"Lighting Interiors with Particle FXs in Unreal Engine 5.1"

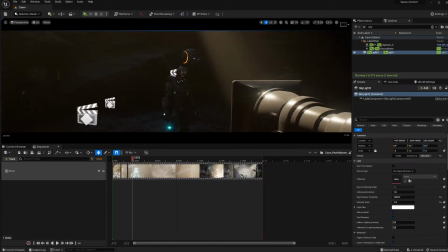(3:28)
So this part as well and it's another reason why i have that light in there because we go back into our
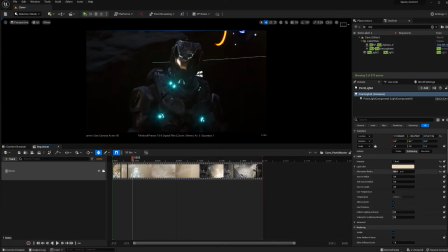(3:36)
light and again i have it in a very specific spot just because of the effect that i wanted to create because if i turn it off then you can see that it is a bit too dark on his side although there there is a reflection
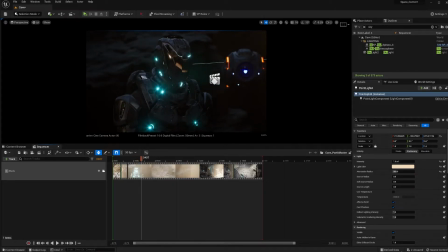(3:49)
that probably shouldn't be there but again the point is so i can light him in a somewhat dark setting because he is in a deep cave after all and again i i do have my camera in a very specific uh way to create this effect we're going to talk about that in a coming video
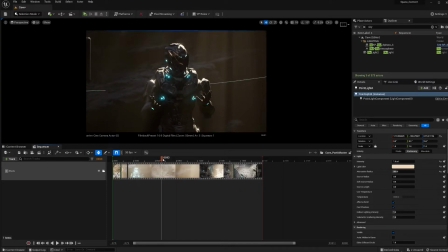(4:07)
but this is mostly just like a shot crafting situation not so much lighting
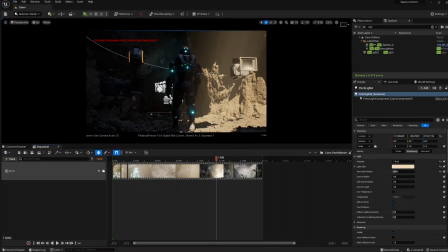(4:13)
so if we move on i do have some lighting that's coming in from the cave to indicate that something's going on there and the string pulls going uh over i don't mind this one of the things that somebody asked me about this message you can have this message all
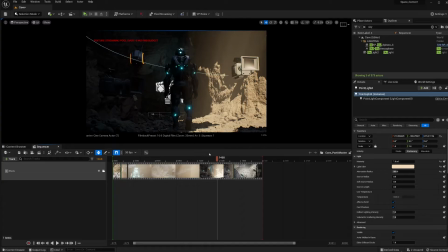(4:28)
the time in here and when you render this message it's not going to show up so don't worry about that message if you're going over budget that means it's trying to um kind of load all the textures but it's not loading them at the same time so some things may look a little bit aliased if you see that message
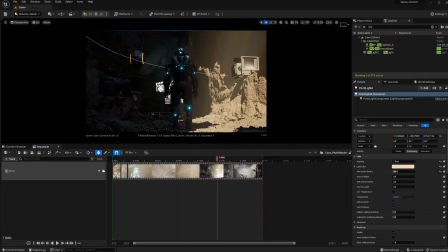(4:47)
there's a way to take out that message but if you don't have a high-end equipment don't mind this message you don't have to increase the streaming pool just don't mind that message um just leave it as as it is and render and when you render just crank everything up
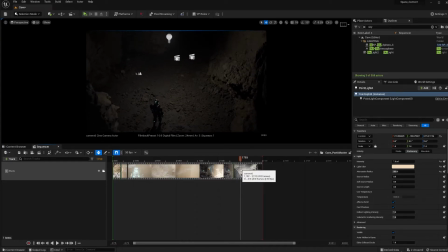(5:01)
when he goes into the cave there's another part here where i just have this point light and again this is part of the illumination that shouldn't be um because it's a cave there's pretty much no illumination coming in here.
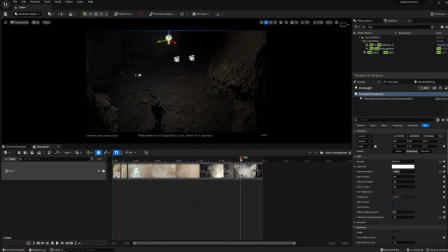(5:16)
The reason why I have this here is because, you know, it'd be weird if we couldn't see anything. I would have to figure out some sort of other type of lighting, which probably I could have if I added kind of like a spotlight onto the character.
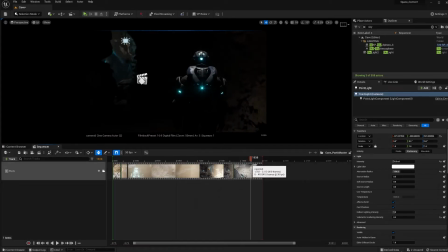(5:29)
But that wasn't the intention. So there's a camera cut in here and he is going to enter the cave. So if I let's just get rid of the icons so he goes into it and you can see that now he sees that there's something going on here
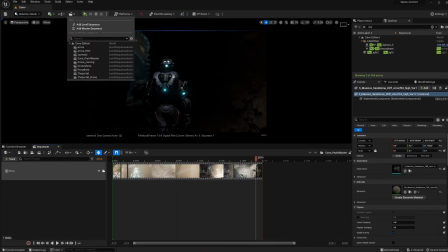(5:45)
that's why he's going towards and let's switch to my other this was a master sequence i don't know if you've noticed but i have several sequences here let's go into the other one which is the portal one and in this one i didn't do a master sequence
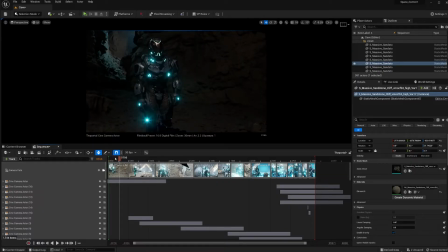(6:01)
because uh i just kept adding the cameras in the place where i need it by the time i finished i was like oh i have this is pretty much master sequence
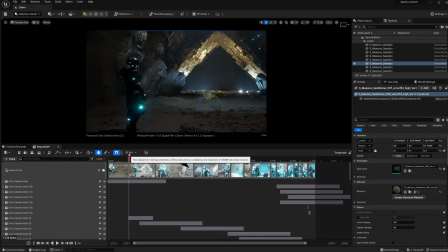(6:09)
so again sometimes I'm in the zone not of mine now
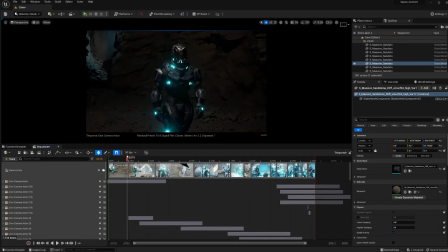(6:14)
this is supposed to be a dark part but just like I explained on the first
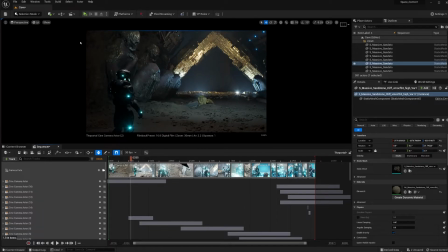(6:19)
video I illuminated this well so you can see everything and then I color graded the whole shot later in DaVinci Resolve so it can look like an
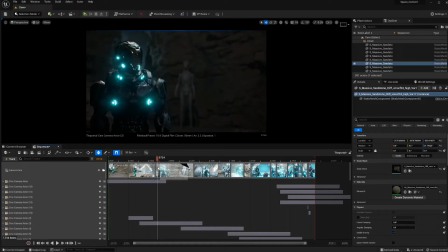(6:29)
inside of a cave with just some LEDs lighting things up and also this was supposed to be kind of like something subtle in the background which again it only works with that color grading right now everything is well illuminated and
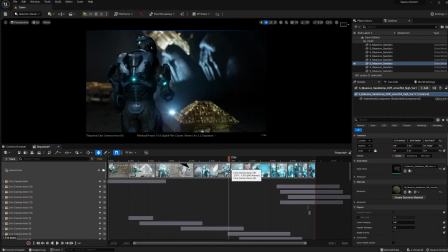(6:46)
if i go here this is the part where i was going to
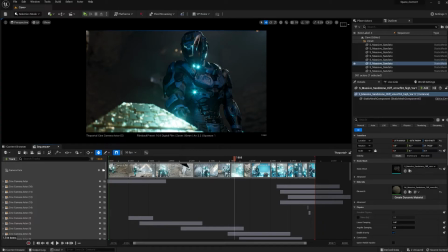(6:51)
add some visual effects here i didn't do that in the end because i wanted to add them in post that ended up looking not really good so what it is i just left it as it is and just added some sound this sound in the cave actually it worked quite well so this
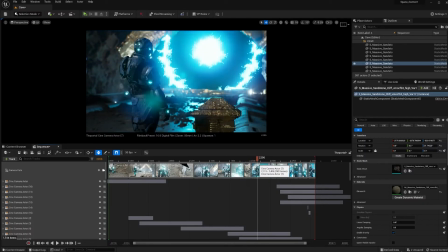(7:08)
is the part where uh merits some explaining and it's the vfx i do have
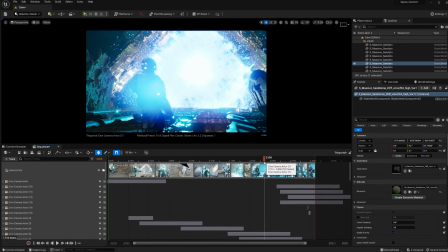(7:13)
a tutorial on how do i got this uh vfx inside here now i know it it looks um overexposed it's actually um super
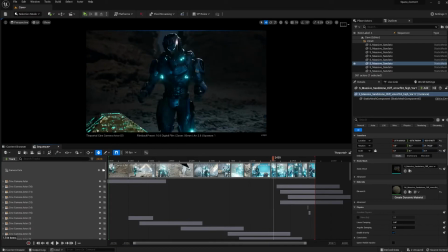(7:23)
super bright but there's a reason for that uh because other than that i wouldn't be
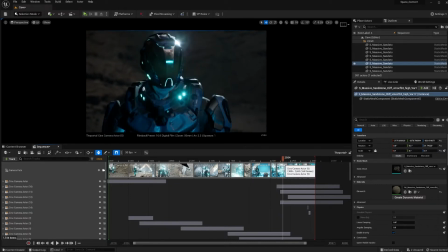(7:27)
able to get him to be lit up by the particle effects we're to go into that one of the things that i did here is i i
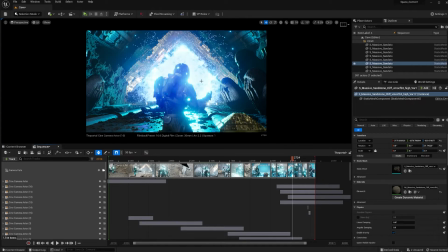(7:36)
cranked some things up and i didn't mind that this was blown uh all the way like super exposed because in the end you can always go into your post-processing software you can use davinci that it's completely free and that way it it
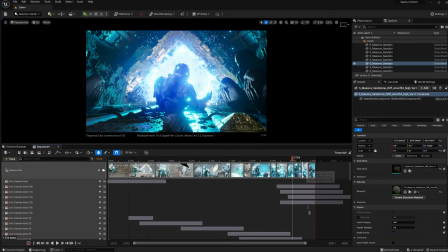(7:52)
does help a lot with um the color grading and post-processing it's just easier doing it over there.
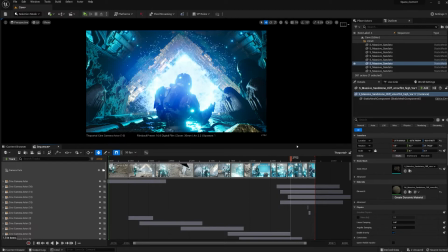(7:59)
It's too, it's too harsh and limiting to do it here inside real engine. Plus one of the things that I did is I export it as linear, which we're going to talk about that later.
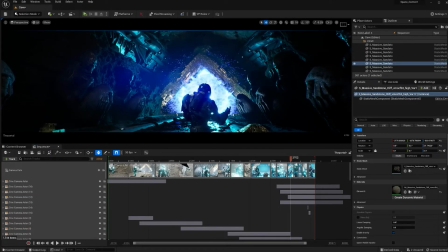(8:11)
But anyways, let's go into how this thing was lit. Now, again, I'm activating this, um, BFX.
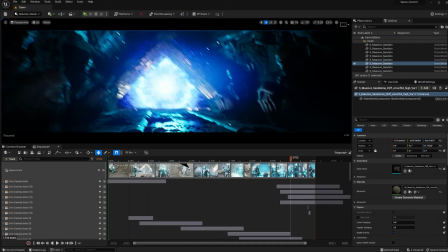(8:18)
I mean, put a little bit more speed on my camera and let me activate the icon so you can see what's going on.
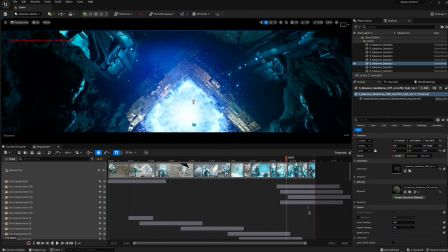(8:24)
So it's fairly simple. It's actually simpler than I thought it would be. So I do have a light here.
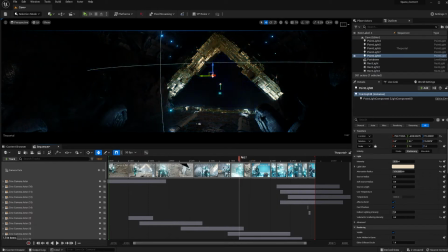(8:30)
This is the light that was initially lighting this place, because otherwise, if I turn off this light, then you can see this part. And I wanted the sort of like the portal to be shown. I wanted the detail of the portal to be shown. So that's the reason for this point light right here. and I have this rect
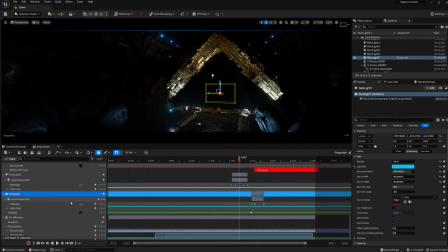(8:50)
light that I'm actually controlling with sequencer so right now this rect
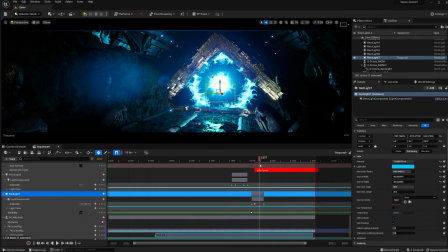(8:55)
light is actually not working up until here and you can see that it lights up and what's lighting up the environment around here it's not so much
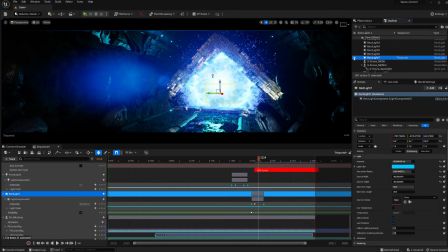(9:06)
the particle effect but this light because if I turn off this light you can see the difference uh there is a reflection over here from the particle effects so the particle effects this is uh stock i i bought that particle effects and i just throw it in as it is so the particle
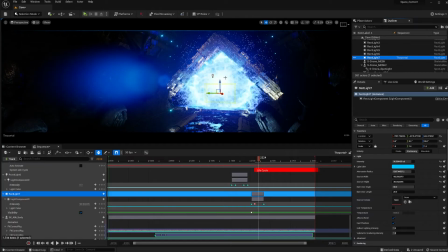(9:22)
effects this one comes with emissive which again lumen is helping a lot with the emissive but emissives can only go so far i always light your scenes with actual lights so if i turn on my rec lights you can see that it's actually lighting the environment
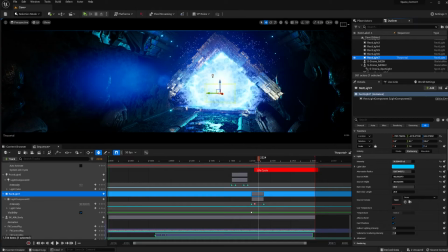(9:37)
according to what's going on on screen so again it's very important for you to do whenever you have uh some visual effects that produce any lighting so maybe if you have like a dust or something you don't need that but if you have something like this one which is an energy portal
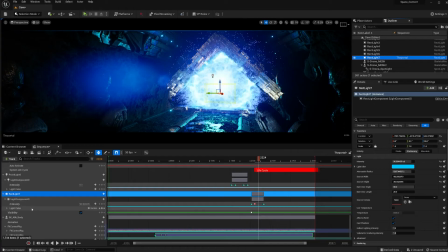(9:53)
or an explosion or something you may need to add some lights in there and animate them in sequencer like i'm doing here so again this one
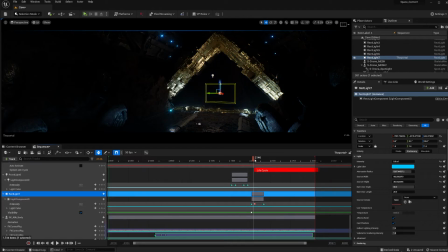(10:02)
the way that i animated it's a little bit different because as you can see there's a circle here a circle here means that in the curve this
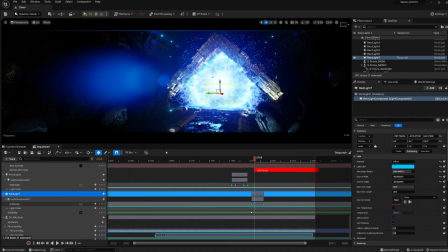(10:11)
is not linear and the reason why it's not linear is because it's a portal and i
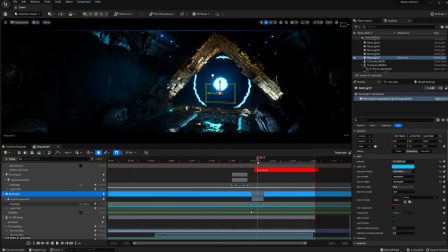(10:16)
didn't want the light to instantly turn on i wanted to gradually
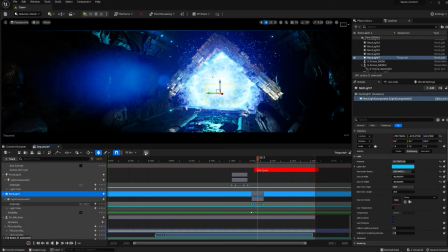(10:20)
turned on uh not turned on but the intensity to gradually increase so if i go into the graphic you can see that it's not a
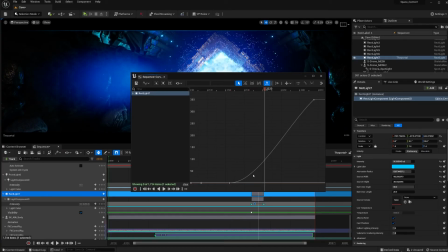(10:29)
linear graphic but it's more like you know there's a little bit of a curve here and then it turns into
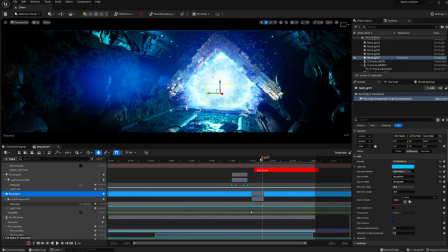(10:35)
linear just so it can help me with that ramping up of the light intensity that goes according to the particle effect as opposed to just turn on full blown completely because that would have not been correct to what we're
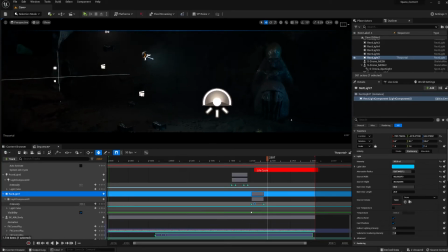(10:50)
showing over here and as you can see even like this light is so bright
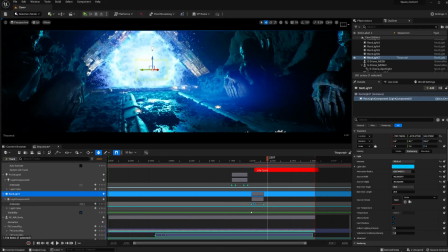(10:55)
it's it's going over all the other lights I do have some lights here
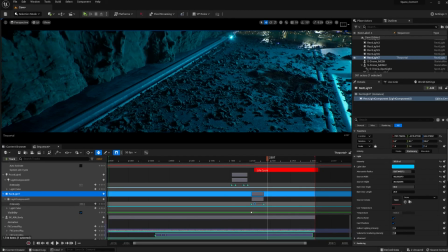(11:00)
that I place because these thing has some LEDs. This is from a very particular pack that I kid bash.
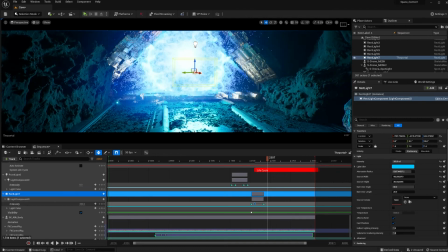(11:08)
Same with this whole cave. We're going to talk about that in another video. But yeah, that is how I lit this whole thing.
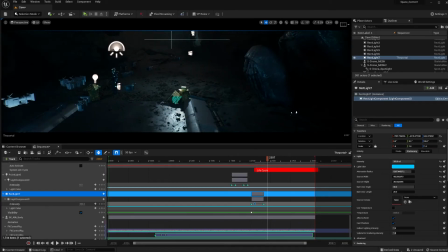(11:16)
And everything else is a camera shot. Let's go to the drone portion because the drone portion is another portion that I really like.